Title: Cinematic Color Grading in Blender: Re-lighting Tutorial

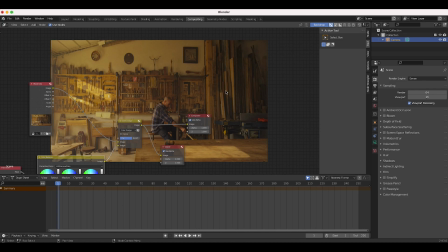8:13 Now I want to show another technique where we're going to actually use some tracking data on some mask layers to a little bit more precisely control the intensity of light in different portions of our frame. And then we're going to actually track the masks onto some tracking data so that we can keep that mood and not have it obvious throughout the entire shot as it moves around.
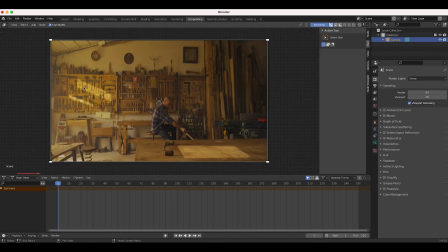8:33 But anyways, this will conclude the first part of the tutorial, how to add some nice hard hits of sun to pretty much any shot you like. And there are definitely some things I could do here to make it better, but for the sake of this tutorial, I think it should be pretty good.
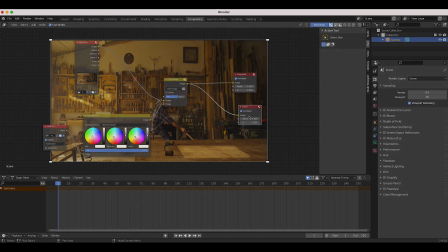8:44 And there's a lot of freedom to play around with this technique. Alright guys, so in the second part of this tutorial,
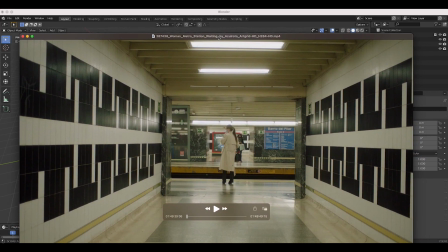8:51 I'm going to show how we can relight this shot using some very soft power windows rather than those hard hits of sunlight. So what we're going to do is I'm going to try to bring down the foreground corridor here along with the floor, the walls, and a little bit of the roof as well, so that the eye of the viewer goes more to the character here in the background,
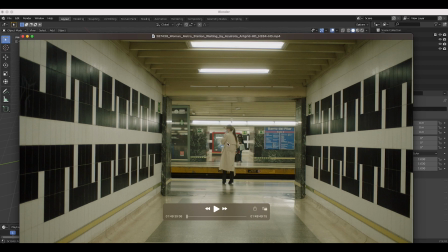9:10 and it's also going to create a little bit more mood for our shot. And then I might also just add a little bit of soft masks just around our lights, so that there's some pools of light leading up to our character here. So in addition to this, this is also a moving shot. There's a little bit of handheld movement on it.
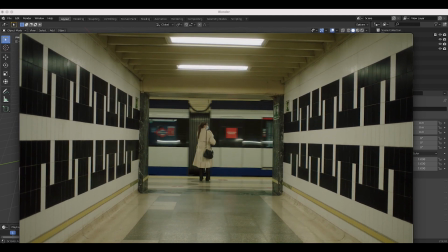9:27 It doesn't move throughout Z-Space, so we won't have to do a full 3D track,
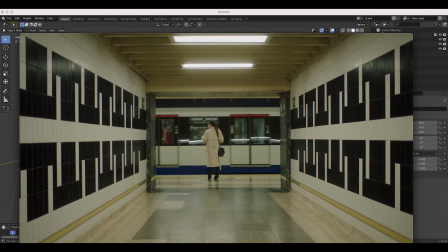9:30 but we will have to do a tripod track inside of Blender in order to get those masks to track on our footage correctly.
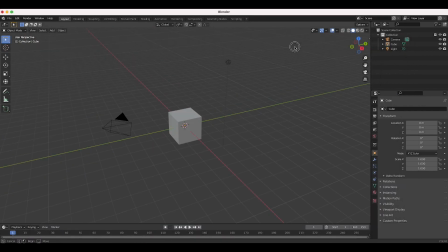9:36 So anyways guys, back inside of Blender, let's get started. In this case, I'm going to delete everything in our scene here, including our camera. I'll click the plus box here,
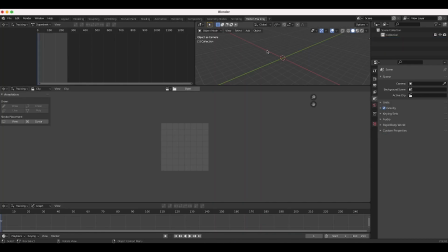9:44 add a new visual effects motion tracking tab, and then open up our footage.
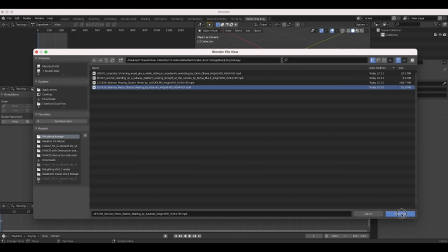9:49 I'll select it here and then click on open clip. And now we have our clip inside of Blender.
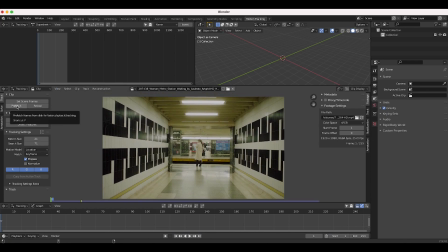9:54 Let's go ahead and prefetch the frames here so Blender doesn't buffer as we play through it. Then I'll also set the scene frames to the length of this clip. And now what I'll do is I'll start tracking our shot. I'll go ahead and go to the top right window here, press Shift A, add a camera for the sake of our tracking data here.
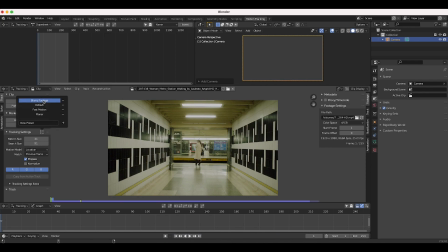10:11 And now what I want to do is I want to change the tracking settings. I'll use the blurry footage option just so our pattern and search size are a little bit larger. Now what I want to do is I'll just add a few tracking points on our shot.
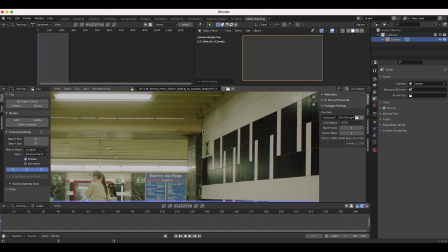10:22 So maybe perhaps this top right corner here might be nice.
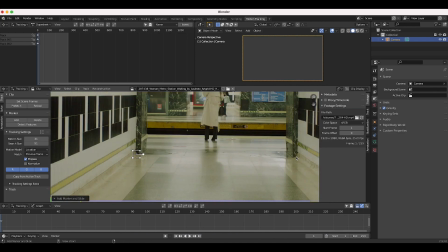10:28 Do the same thing over here, top right. I'll do the bottom left, kind of adjust some of these points here.
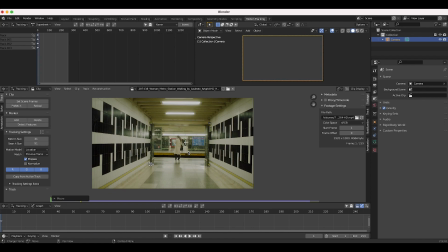10:35 And I'm selecting these points, keeping in mind where I want to add those power windows so I can track some of the points from the masks onto this tracking data.
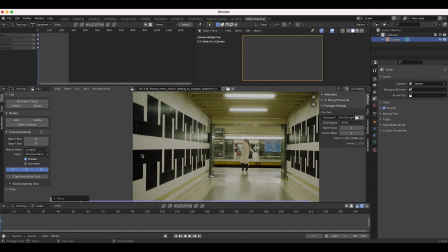10:42 So just keep that in mind as you're adding some points.
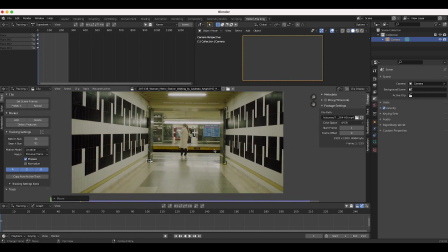10:44 We could of course use the detect features option as well, but since this is going to be a fairly basic tripod track, I think this should be just fine.
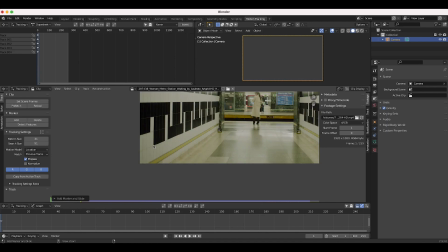10:52 So I'll select a few more points here, maybe this one. Select one over here as well.
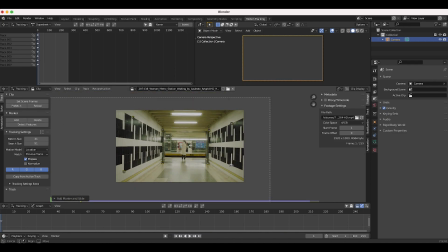10:58 All right, so this should be pretty good. I'm going to select all of our points here and then track through our footage.
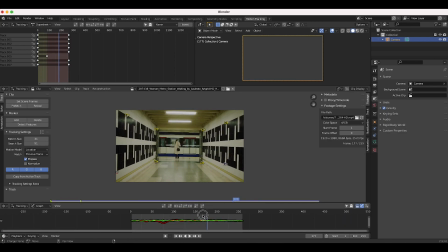11:05 And I think we got a pretty clean track here. Yeah, everything seems to be sticking pretty well.
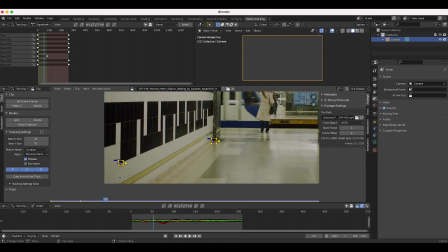11:12 I'm gonna add one more point on the bottom left here, just since we lost this one for a second. So I might just use this bit, track this one. There we go.
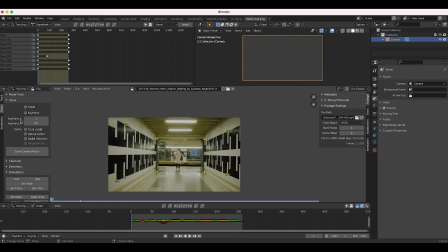11:22 So now we have some tracking data to work with. I'll go to our Solve tab, select the tripod checkbox here, and I do want to refine the focal length. I'll click on Solve Camera Motion, and we have a solve error of 2.7 pixels. Generally, I try to get below 2 pixels, or even below 1 actually at certain times.
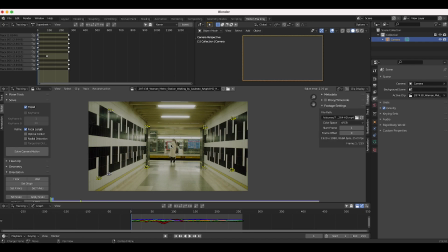11:40 I think that should be fine actually for the sake of this tutorial and just masking out lighting data, since those masks are going to be feathered or whatever. If we were adding some CG objects to the scene, I might try to get this lower, but I think this should be just fine. So I will leave it, and I want to set up our shot as our background in the scene.
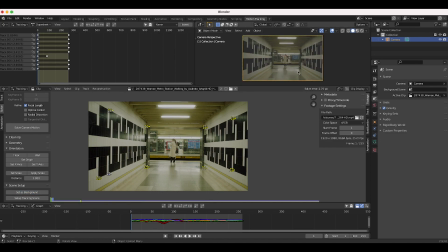11:59 So I'll click Set as Background, and now as you can see here, our camera has our footage as our background. And then I also want to, maybe I do need to set up the tracking scene. Yes, I do need to set up the tracking scene so the tracking data is aligned to our camera.
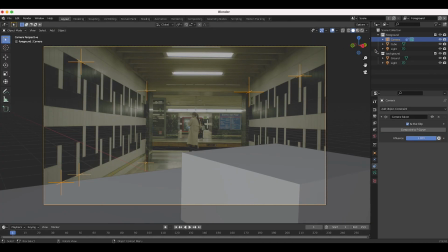12:12 So click on the Set up Tracking Scene, and now we'll go back to layout mode. I don't need these objects here, so I'll go ahead and delete these.
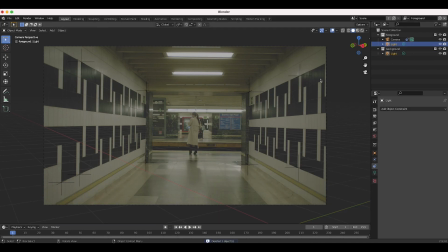12:20 I'll delete the light here.